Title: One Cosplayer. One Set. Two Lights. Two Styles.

All right, Joseph, everyone. My name is Martin Wong, and today we are doing a quick photo shoot with Stella Chu. I'm back to wreak havoc on his channel. I know. I'm back to ruin everything.
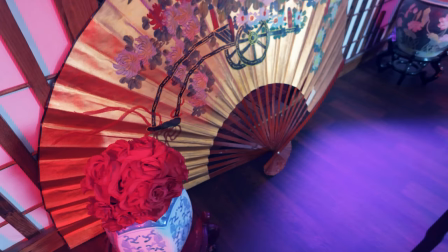The great things that we're shooting again at her Los Angeles studio, which is amazing. There are many different sets, and this is one of the awesome sets we're having.
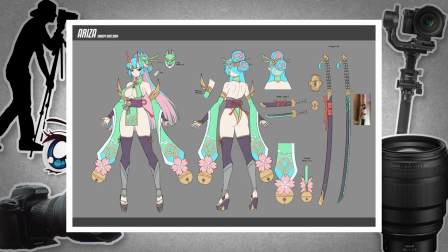Today we're shooting just a character from, what is it? So this is from a brand called Mana Moon. They asked me to be their mascot, and then I am. Look at this. Everything's handmade, and I'm so tired. Woo! So for today, what I'm mostly going to do is I'm going to use a one main light with the amaran 200D, and then I have two amaran 150C on two corners, one's over here and one's over there,
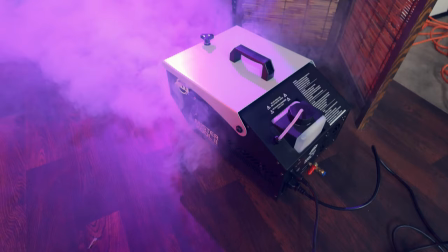which I could, you know, change color with CDS link, so I can change a different color, different style, add some flair to it.
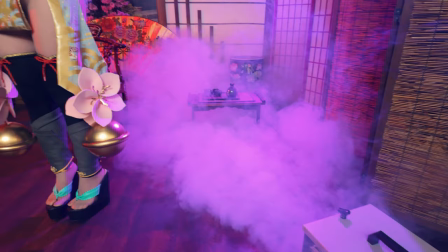And also we're going to use a fog machine so then we can, you know, get more cinematic, some atmosphere to the shot.
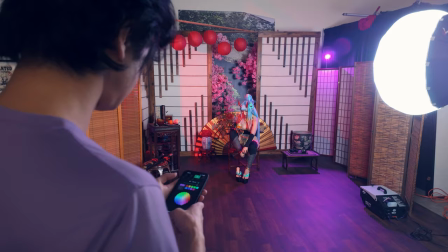Also today I'm going to show you how I'm using two same lights but using different colors to create very different style and very different mood.
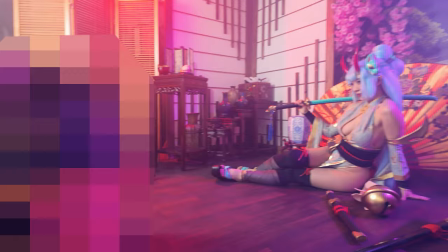And if you keep watching, I'm going to show you one of my newest gimbal sets. DJ Egg got some competitions. Oh yeah, of course, and for weapon of choice, I have my Nikon Z8. I'll be shooting with maybe 85 or a 50 at 1.2.
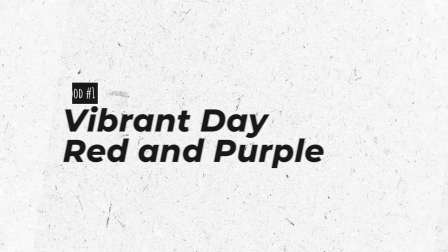But we may change it around, we may even go crazy and go with 20mm and get super wide shot. Maybe, we'll see.
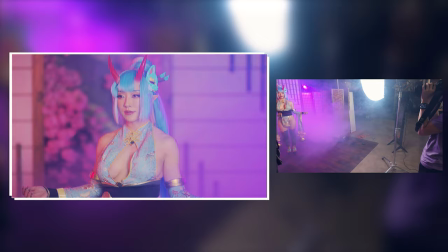All right, give me some simple motion.
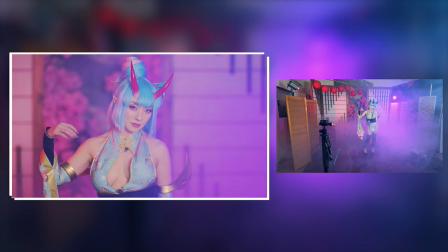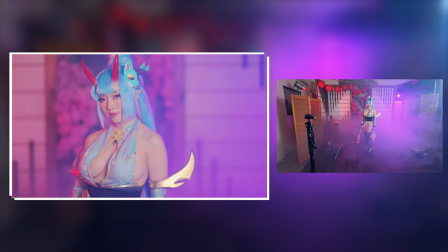Great. The most setting ones only use a few seconds of this.
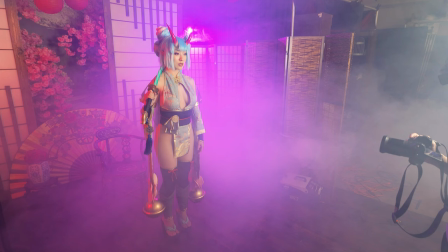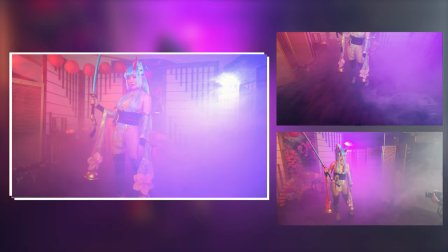Cool. Okay. Doing a 20, so a little bit wider, so we can do a full body motion kind of thing, okay?
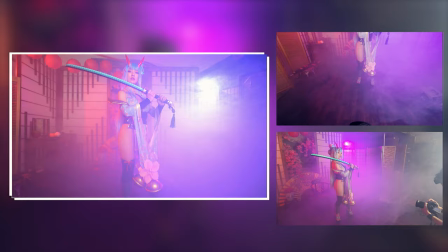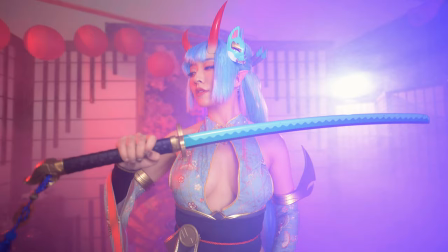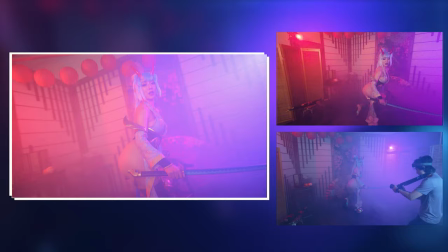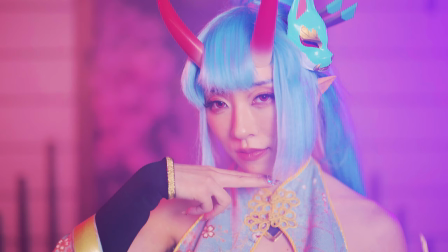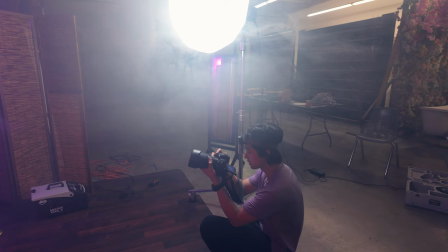Try one more time. Actually, two step this way. I want to put that light behind you, and then use that. Let's see. Okay, try sideways for me again.
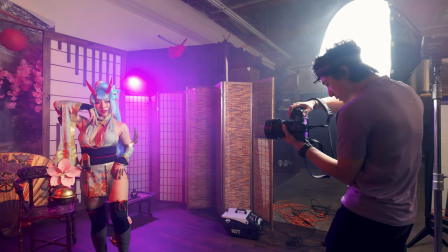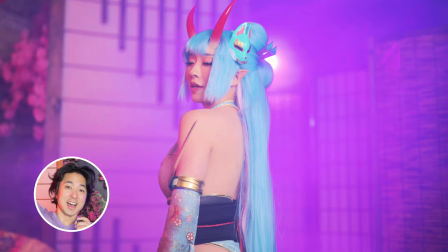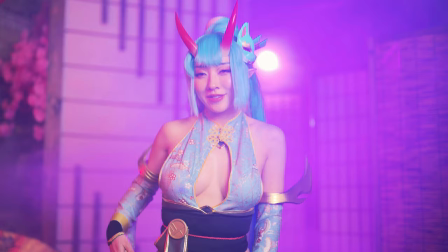All right, rolling. Yeah, let's do the whole, you know, turning. Yeah.
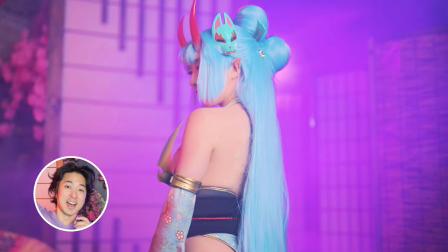Let's try one more time.
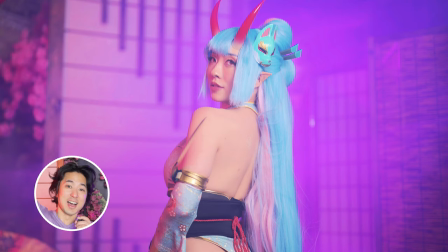This time, we're not getting too much of your butt, so don't worry about too much of your butt. But more like from side, try to put your arm on the side first so I can kind of show the side.
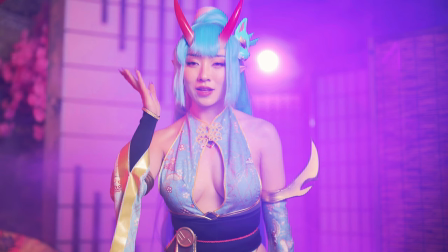There we go. And then slowly turn. There we go.
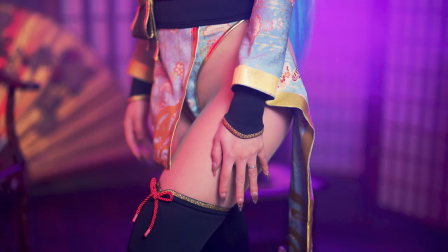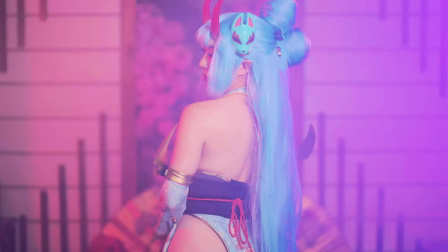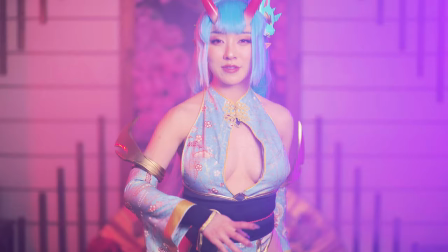Let's give it a try. 3, 2, 1, action.
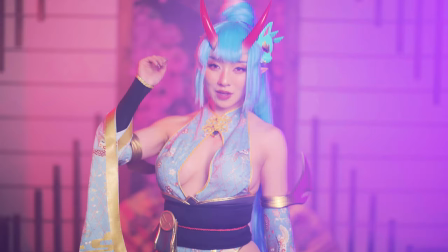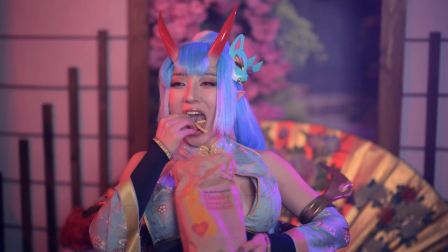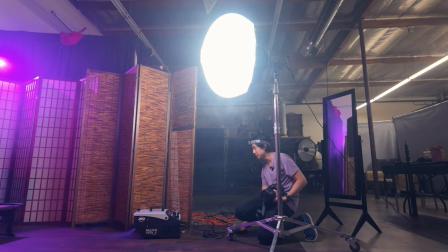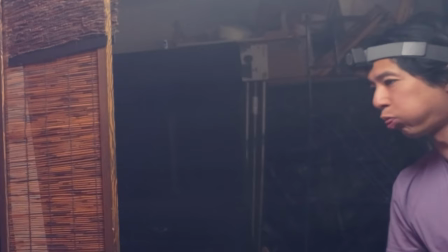Oh my god, that thing is excited. You see how much fucking, wow. That's a lot.
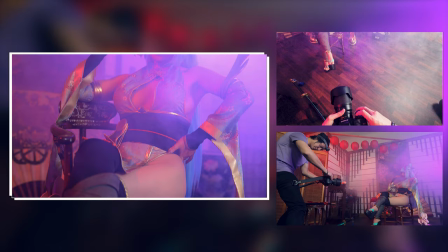So I've never tried this before, but I'm gonna use my leg as a stabilizer. It might work.
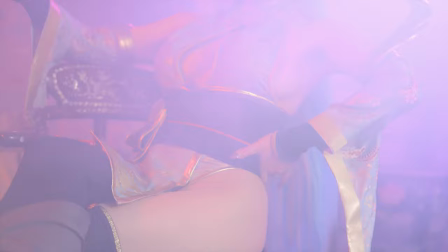You just pull up tension to it.